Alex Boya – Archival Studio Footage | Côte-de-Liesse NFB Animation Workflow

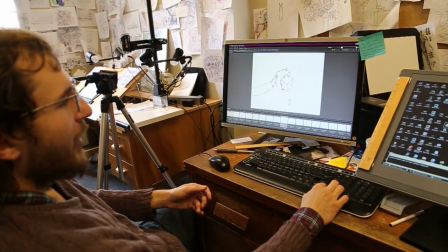[4:05]
So at this moment, it's not a priority for me to redraw it at this stage.
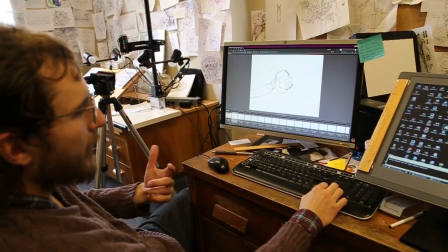[4:13]
It would be considered, for me, it would be considered a luxury to go back to this specific shot.
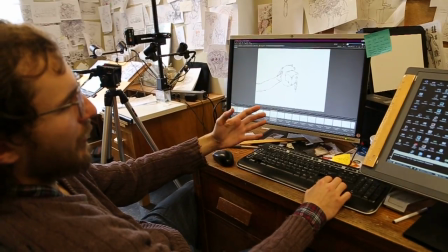[4:19]
So it's something I just work with. This shot will simply be like this instead of like this. So I've locked myself to a specific shot because of my technique.
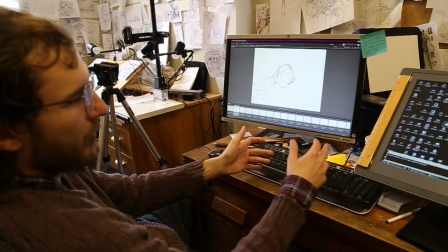[4:28]
And I mean, it would have been worse if I was using a technique that's even more
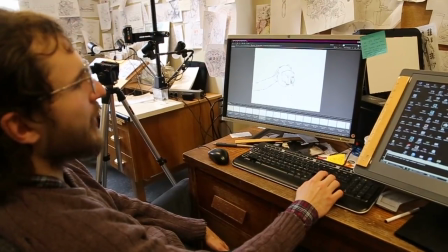[4:36]
real instead of, I guess, digital, like sand or something, where I would really be limited to my process.
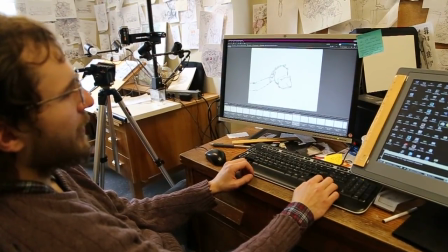[4:44]
So those are cases where the timing can suffer from
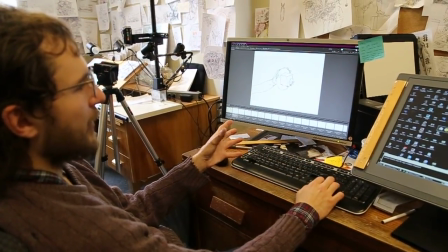[4:50]
the kind of decision, the holistic decision making that is taking place every single stage, every single frame.
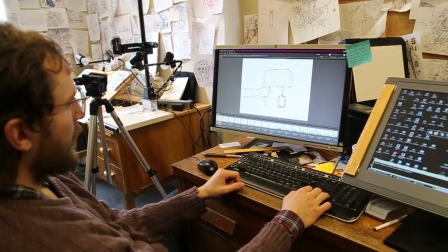[5:00]
Another case of this is, some of them are just really nice.
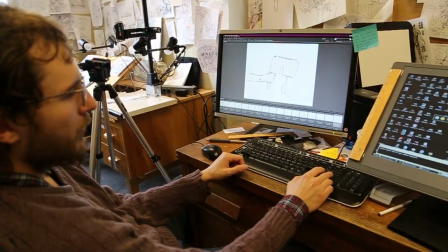[5:06]
Like, I'm really proud of shots like this one. It's just a few. It's just a few frames.
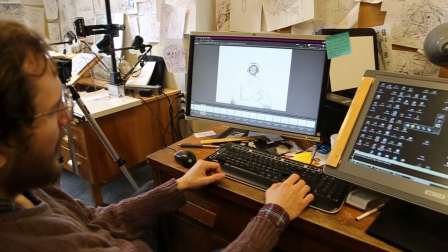[5:12]
What do you like about that? Why are you particularly proud of that?
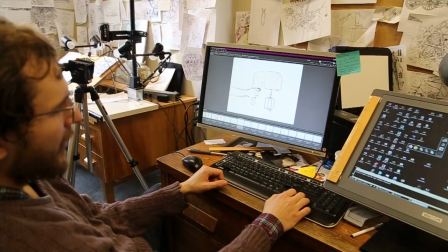[5:15]
Because it could have been so easy to, make a geometrically accurate
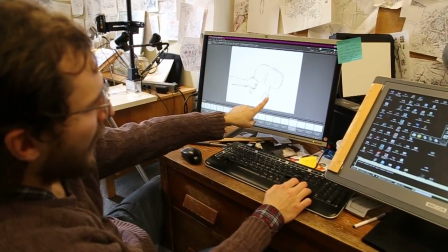[5:24]
model of this here, and kind of have it, rotate in a very normal way.
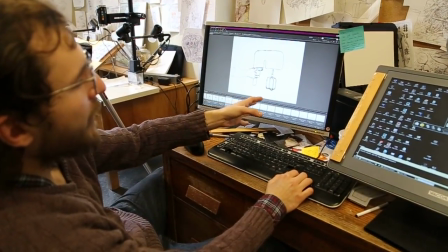[5:31]
But I just really felt bad about as I was doing it.
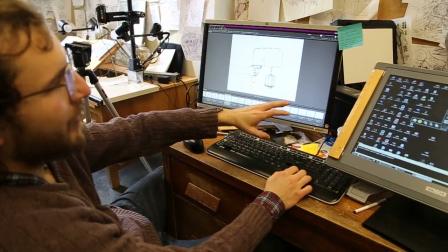[5:36]
My intuition was telling me this is not going to work. You need to sit down, plan what the shape looks like.
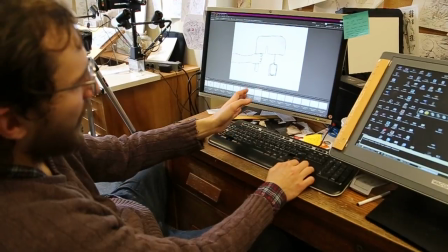[5:42]
And throughout the process of doing this thing, I didn't have a lot of passion doing this because I was sure it was not going to work.
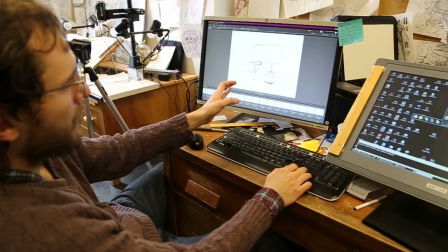[5:47]
But then, for some reason, it worked perfectly because you had this.
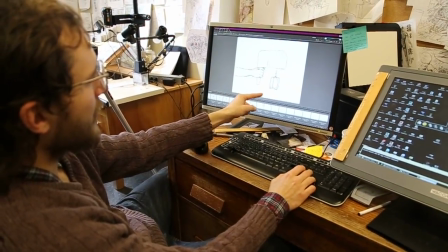[5:52]
It was it just worked, and it was just a few shots, because you understand that this is about it starting to accelerate,
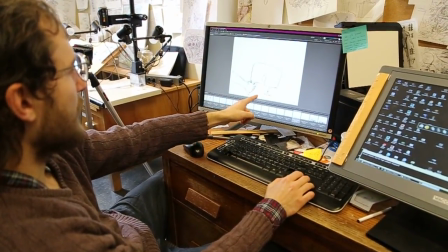[6:00]
and she plunges in this right away to mix the soup, and it's just a little.
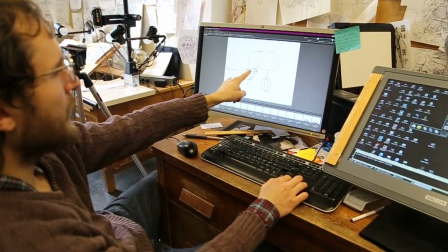[6:07]
It's everything about it is perfect because you can feel that she's clicking, and then it starts accelerating.
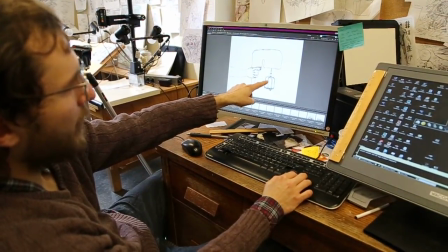[6:15]
The shape that was passively, sculpted in
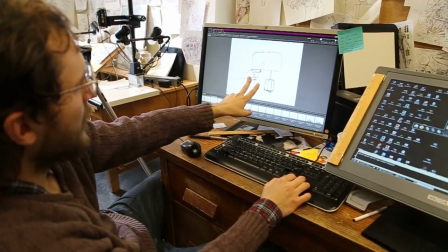[6:24]
its full was just a whole item.
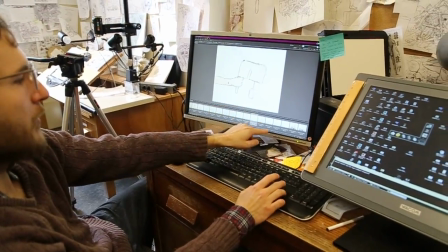[6:28]
All of a sudden, start having like a complicity with regards to the soup, right?
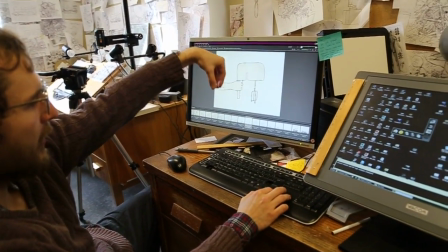[6:35]
Because you can see how it's aggressively closing in right before you put it in.
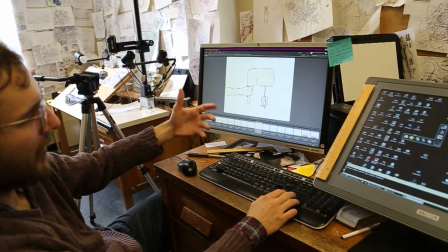[6:40]
So it's little things like this that even this is acting,
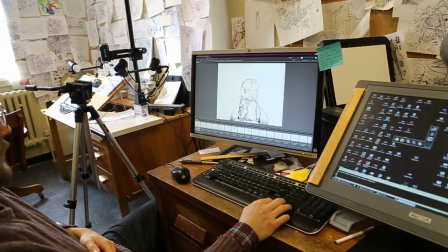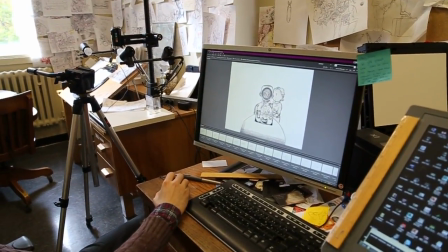[6:49]
One of the most complicated shots for me was the caterpillar train,
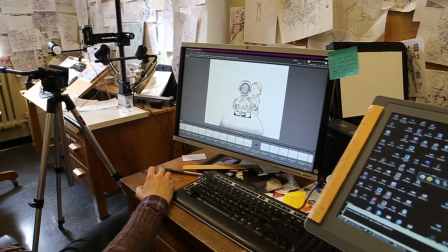[6:56]
which is a character in himself,
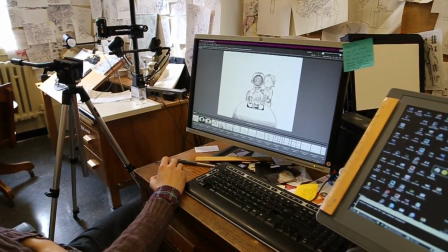[7:01]
because it is the most foreign body in the whole film.
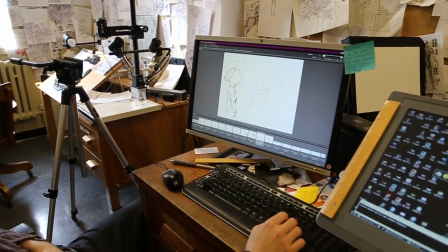[7:08]
It's a technique that is not really. It's still using my drawings, but I'm not really thinking the way I'm thinking for the rest of the shots.
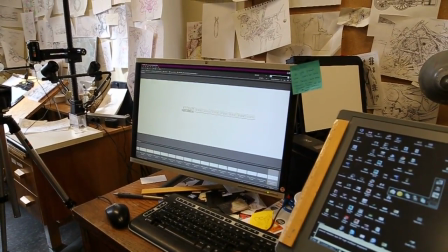[7:16]
It's like a cutout approach. So I had a lot of trouble estimating
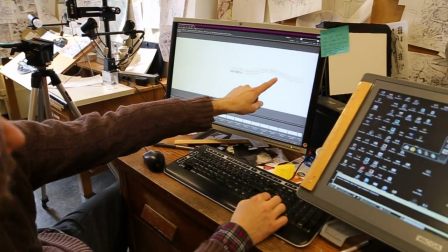[7:22]
my motion to make sure and you see there's things I'm not too happy about.
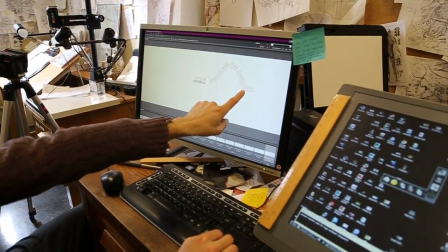[7:27]
I'm not happy that this here is overlapping.
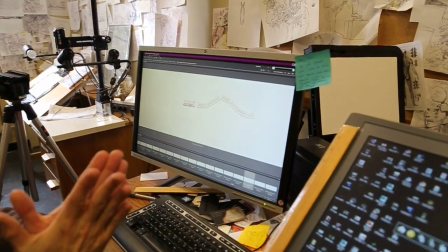[7:30]
It would have been great if I had a way to have them, being limited by the metal.
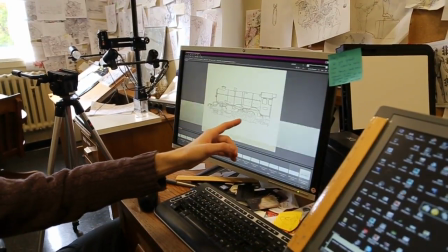[7:40]
It is a solid, so it overlapping like this isn't really making sense, right?
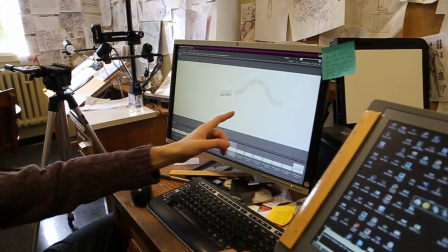[7:47]
So this is one of the cases of
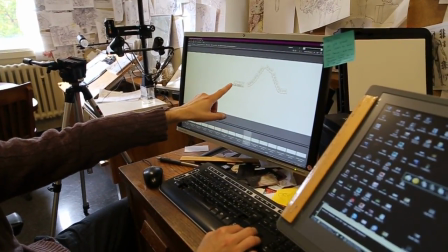[7:52]
problems, and as well as this. So it starts off.
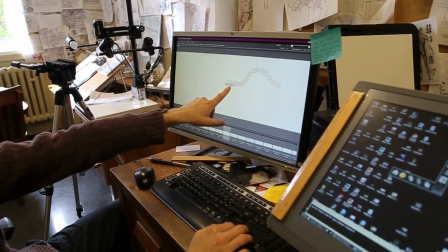[7:58]
I can't have this go back here.
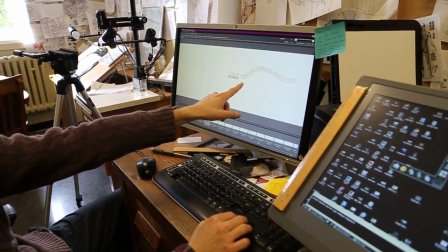[8:03]
I can't have this part be pulled back a bit because it wouldn't make a lot of sense. It's supposed to go forward, so I'm limited to.